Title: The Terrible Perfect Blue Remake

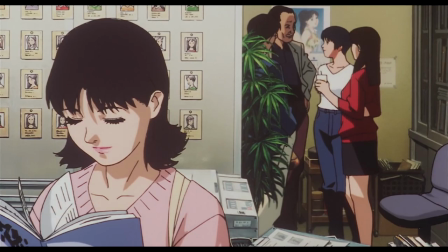I really like this shot here, contrasting the two career paths.
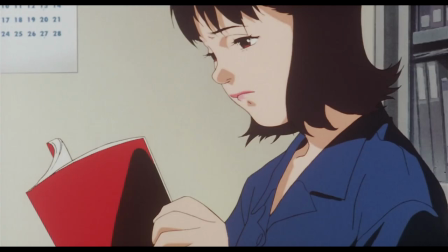Mima's career starts to take an unfortunate turn when she's asked to perform a brutal rape scene.
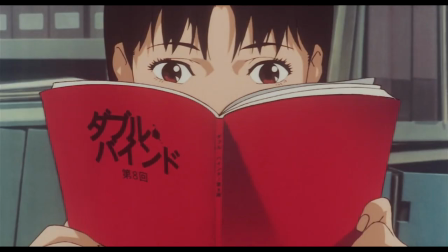Rumi pushes back, but Mima agrees to it. She says it'll be a good way to prove herself as an actress.
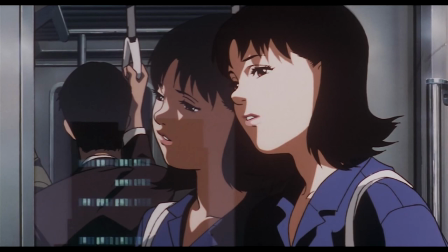But she's clearly not happy about it. On her way home, a reflection of her pop idol persona appears and repeats what's on her mind.
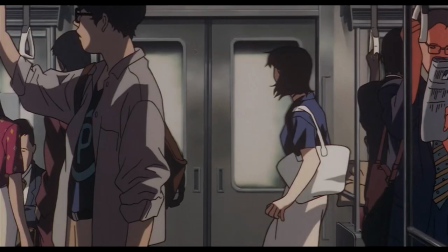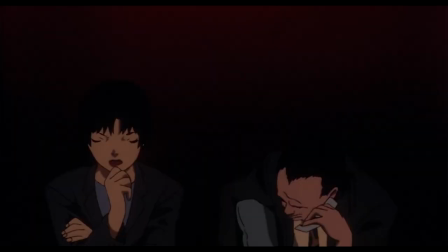The scene begins filming the next day. The managers are visibly uncomfortable. Another person who would be uncomfortable would be Satoshi-kan, who thought that he made the scene a little too graphic.
I'm too激烈 and if you look at this as a movie size, I'm going to be bent.
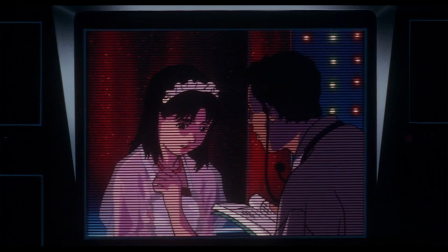Nevertheless, there is purpose behind what's shown. There are malicious motives behind why this scene is even in the show.
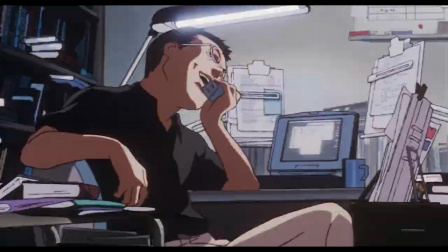The writer is taking advantage of Mima's desire to be an actress, and writes in an erotic taboo scene.
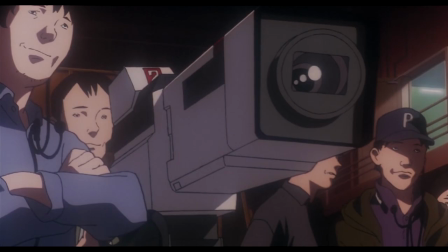This is emphasized through phallic symbolism in the camera as it moves upward, like an erect penis.
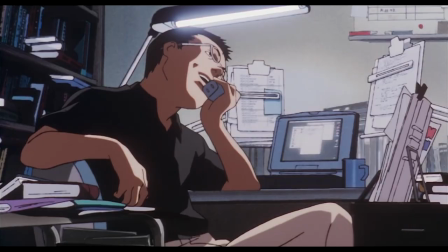This scene is filmed for the sexual gratification of the higher-ups.
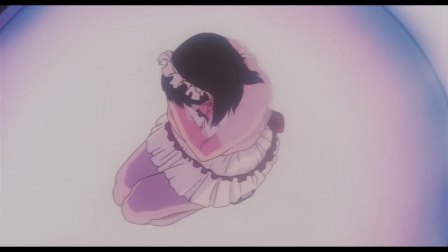Furthermore, Mima is shown in a reclusive pose as well as being shot from above to
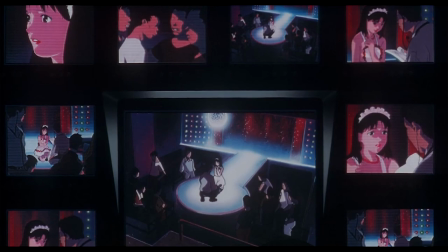emphasize the weakness she feels and the lack of control she has over her career and image.
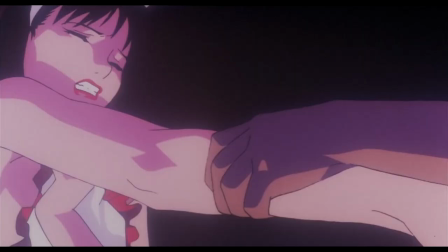The scene begins and is just as brutal as Khan says. This scene is very important as it represents the death of Mima the pop idol.
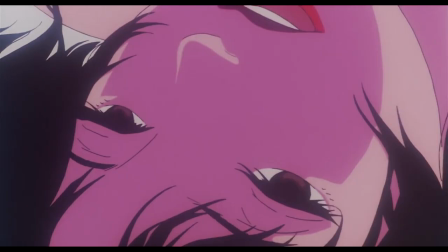It's no coincidence that she's even dressed in similar clothing. Her image is now forever changed.
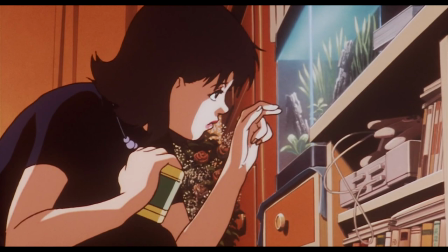She can no longer return to her innocent persona. Back home, she goes to feed her fish, but discovers they've all died.
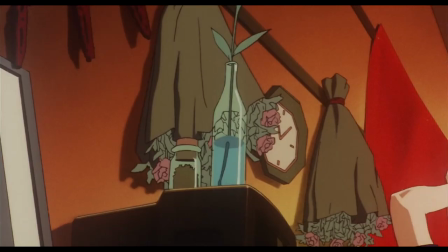With everything that's happened so far, this moment breaks her. She destroys her apartment exclaiming how she didn't want to do the scene.
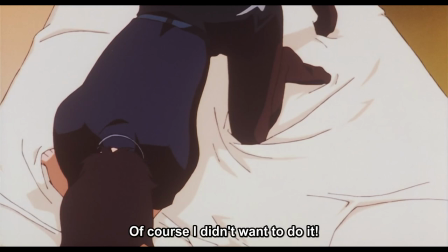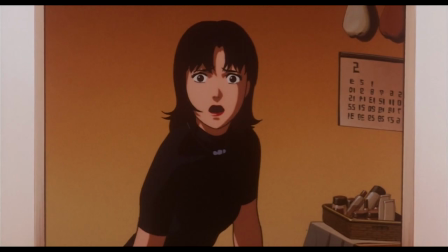Once again, pop idol Mima appears just to mock her. Mima is left just to look at the screen, frightened over what happened.
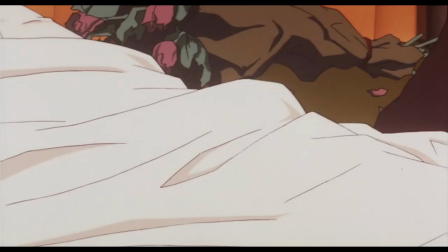This scene leaves such an impact due in part to the great voice acting by Junko Iwao, who captures the emotion of someone at the lowest point in their life.
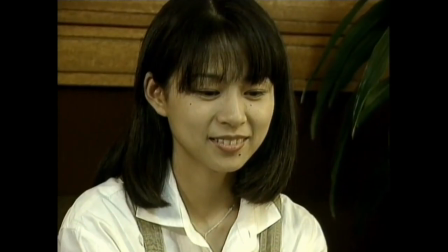This was a tough role for her considering she had no prior experience voicing scenes like rape, almost like a parallel to her character.
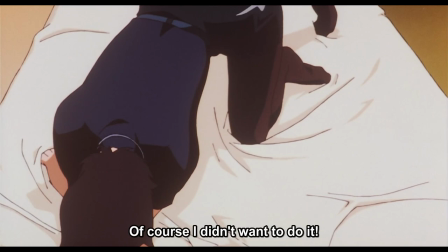With help and encouragement from the crew, she was able to give a fantastic performance. Things are heating up in Khan's film, so why don't we go see what's going on in Sato's?
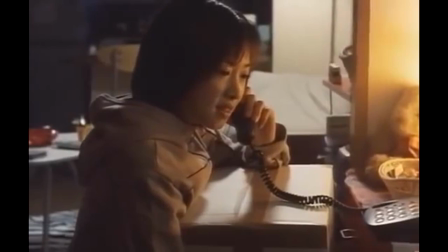So Ayi gets a phone call from her manager telling her that the photographer was just being a creep and they'll get a new one soon enough.
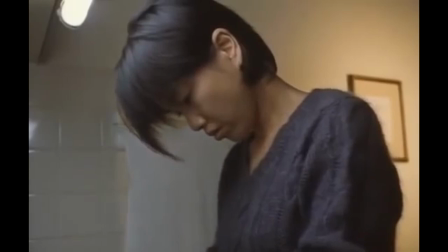He also asks her to bring a recording of that song she was singing. During their conversation, the manager's wife cuts her hand on some glass.
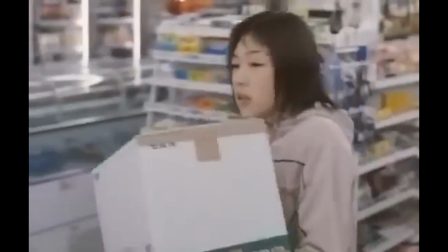Even what I know happens in this film, I still think this scene is stupid, but keep it in mind for later I guess.
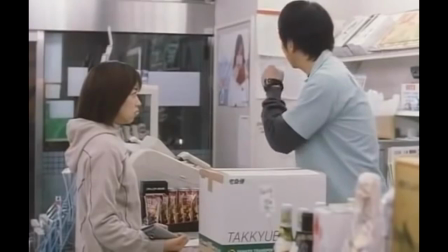Ayi goes to mail a package and uh oh, she meets the stalker.
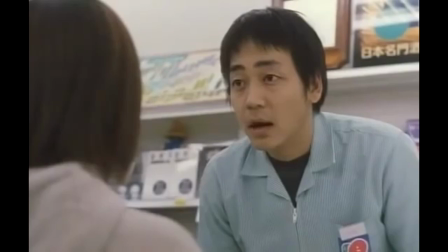So here's the funny thing, this one poster is the only modeling job Ai has actually done.
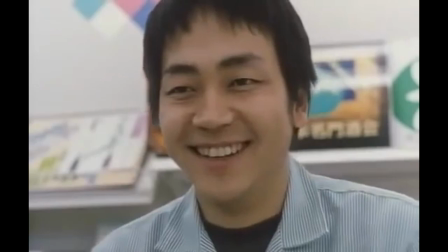And this dude here has already labeled himself as a huge fan. You'd think this would set off some red flags, but no, she thinks it's pretty neat.
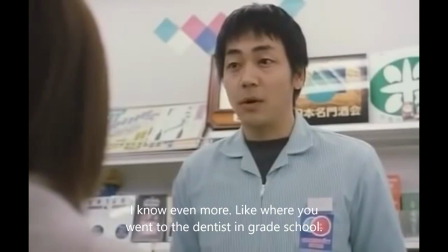Worst yet, he reveals he knows way too much about her life, like where she went to school, and where she got her dental work done as a kid.
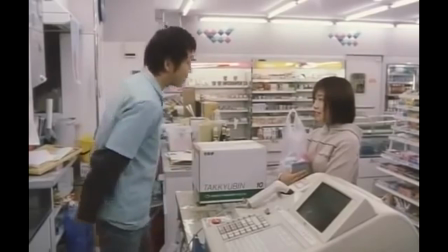Girl, why are you not running? So yeah, now they're the best of friends or whatever.
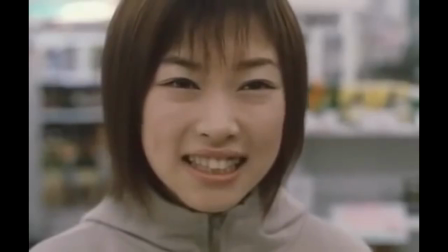I sure am glad there's no conflict to keep me invested in the plot. Good one, Sato.
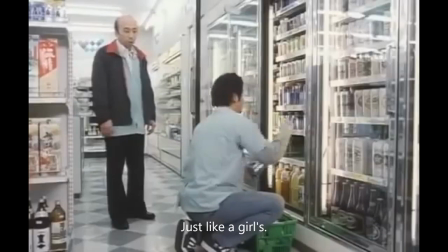Lucky for us, we get to see Toshihiko during his job. The purpose for this scene is for his manager to tell him he looks like a girl.